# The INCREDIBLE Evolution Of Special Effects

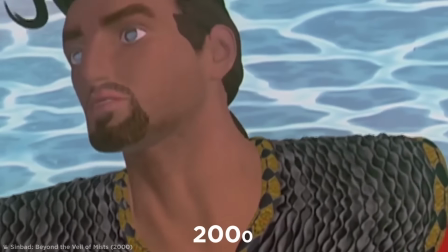24:21 Early attempts to use this tech in movies like 2000's Sinbad Beyond the Veil of Mists
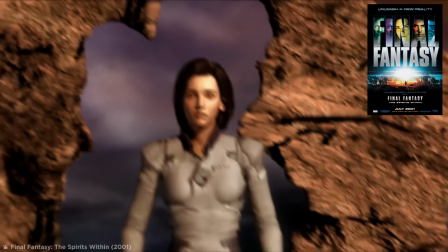24:27 and 2001's Final Fantasy The Spirits Within were… mixed.
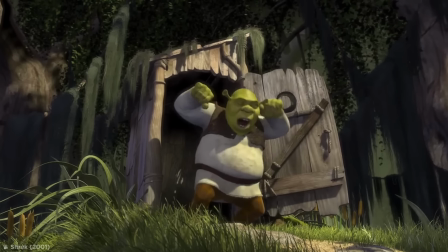24:35 One film that would have been an early pioneer was Shrek.
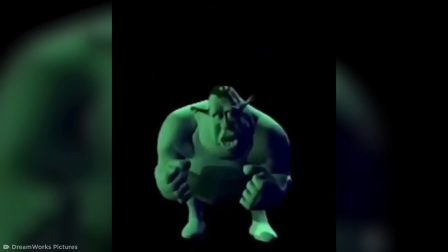24:39 Yes, the famous Big Green Ogre was originally meant to be a mix of mo-cap animation for the characters and miniature models for the backgrounds.
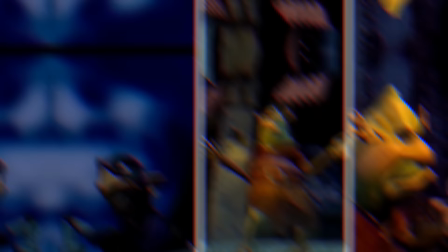24:49 Only one clip of this footage and a few screenshots of the animation process remains today,
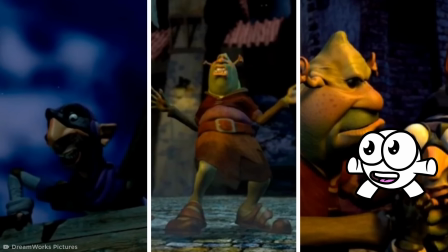24:54 and it doesn't feel good.
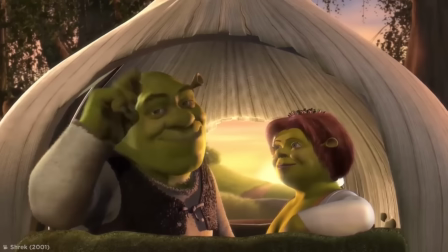24:58 The film was completely reworked and became a smash success in 2001.
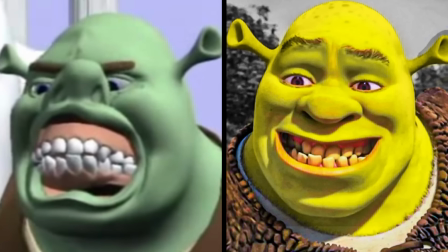25:04 That isn't to say there weren't a few technical glitches along the way.
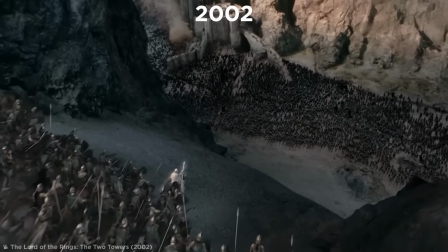25:10 Mocap really hit its stride with 2002's The Two Towers and Return of the King the following year,
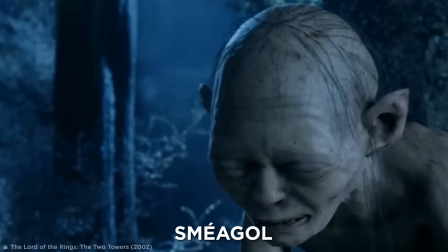25:17 when the world met Gollum, or Smeagol, to his friends. To create the iconically disturbed character,
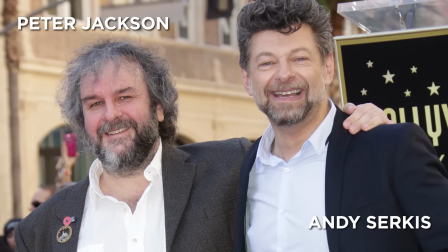25:24 director Peter Jackson shot scenes with actor Andy Serkis twice. once with circus performing on location and then again
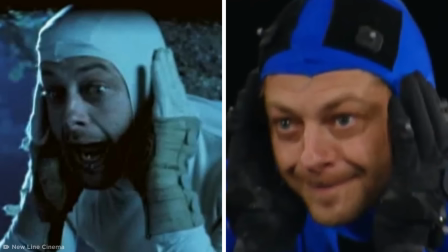25:32 months later where circus would recreate his performance in a motion capture studio here
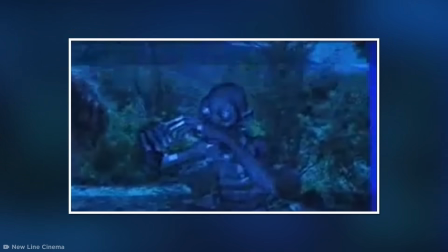25:38 the actor wore a specialized suit that tracked his movements to a digital golem puppet the
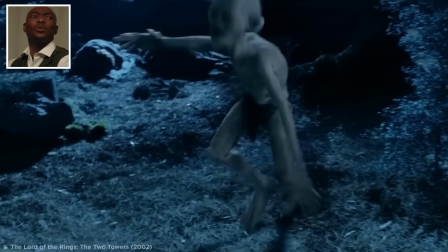25:43 result was like nothing audiences had seen before and now mocap
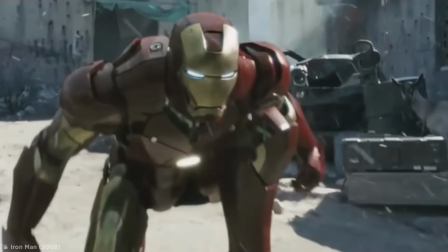25:48 is everywhere from iron man to cats not
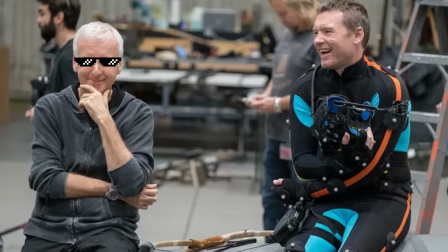25:53 to be outdone in the field of technical wizardry James Cameron took mo-cap to the next level in his 2009 sci-fi epic Avatar.
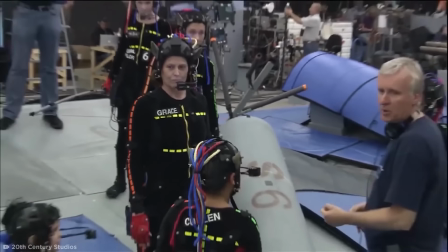26:02 Cameron shot the mo-capped actors performing on a stage dubbed The Vault.
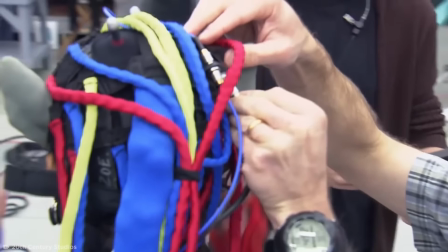26:08 Little boom cameras were placed on top of their heads to capture the nuance of the actors' facial performances,
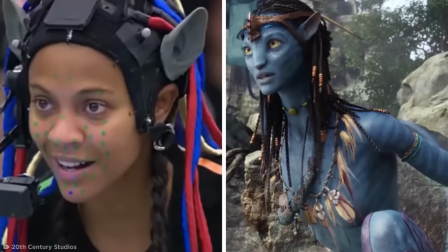26:14 so that all aspects of their emotions would translate past the technical barrier.
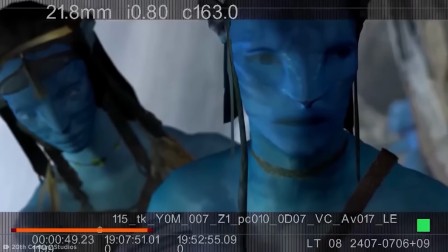26:20 Using live rendering, Cameron was able to see an entirely digital world with the actors transformed into Na'vi aliens.
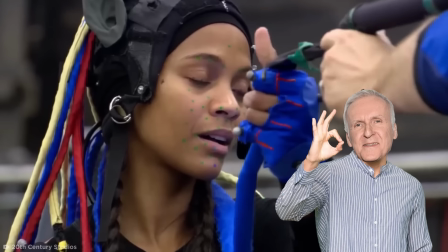26:28 So, he didn't have to wonder about how the CGI would look in the end, which was nice.
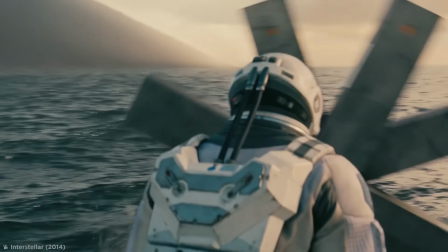26:36 Techie Tennies Ah, the 2010s. Not the most thrilling year for CGI.
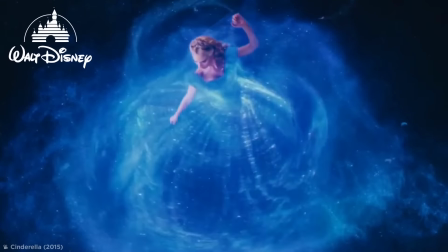26:42 After all, it was the start of Disney's era of live-action remakes.
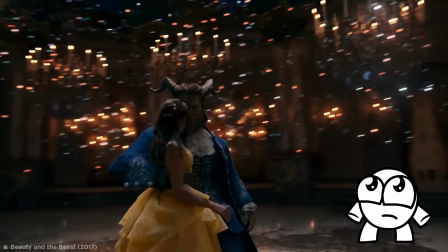26:48 And while I'm not a fan of these flicks, clearly, I can't say they don't push the effects' boundaries.
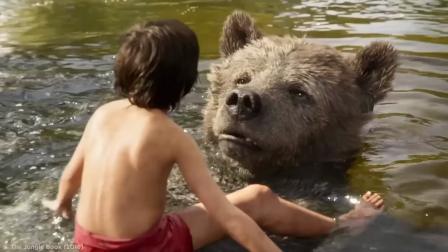26:54 The first film to reach new highs in photorealism was 2016's Jungle Book remake from Jon Favreau.
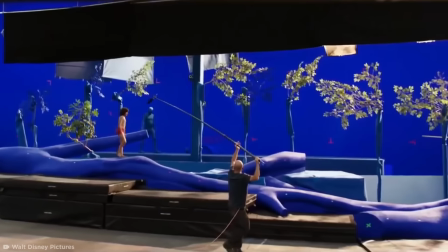27:03 Weta Digital and Moving Picture Company went all out transforming an L.A. warehouse into a lush forest,
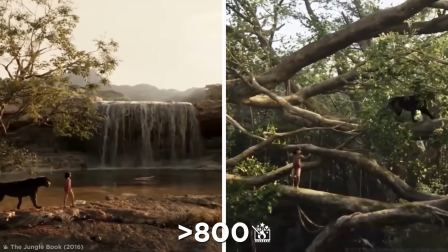27:10 using over 800 shots for its spectacular visuals. Animal movements were studied to bring the creatures to life.
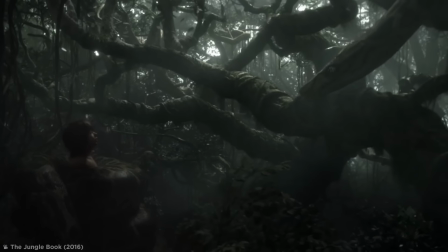27:18 To give Neil Sethi, who played Mowgli, something to act next to, Jim Henson's puppets were used as stand-ins.
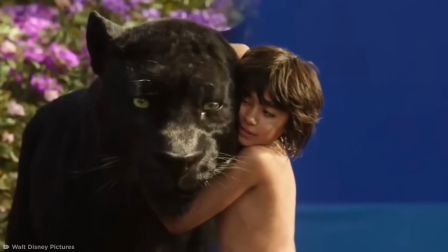27:25 These were later swapped out with computer effects in the finished film.
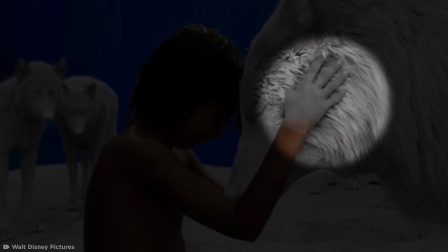27:29 Even body parts of the young actor were occasionally replaced by a digital double to make it seem like he was really interacting with the CG animals.
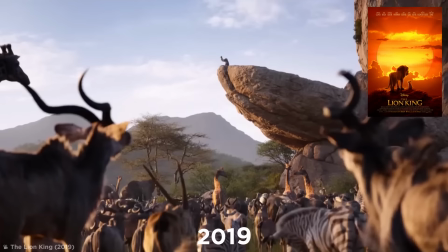27:38 The success of this saw Favreau make The Lion King in 2019. But, uh, well, the less said about that, the better.
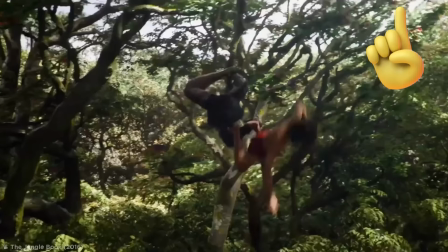27:47 The 2010s weren't just about Disney regurgitations, though.
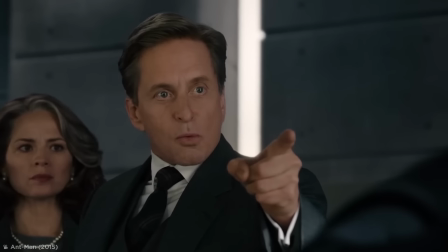27:51 Starting with X-Men Last Stand, audiences have seen de-aging technology become increasingly used in films,
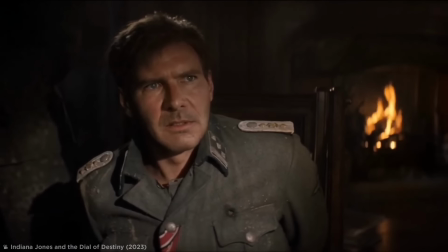27:59 allowing filmmakers to restore how actors once looked in iconic roles and create
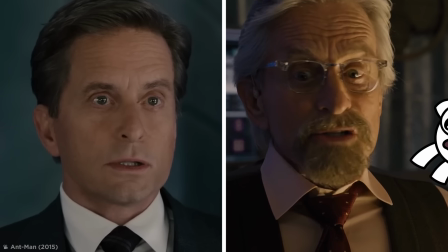28:04 films spanning a lifetime without needing to change the actor out for someone older or younger.
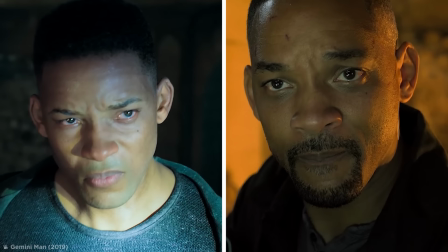28:10 Look at 2019's Gemini Man, which CG'd a whole new Will Smith to life using mocap.
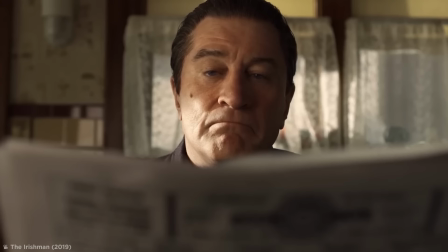28:17 Few films have taken de-aging as far as Scorsese's 2019 film, The Irishman, however.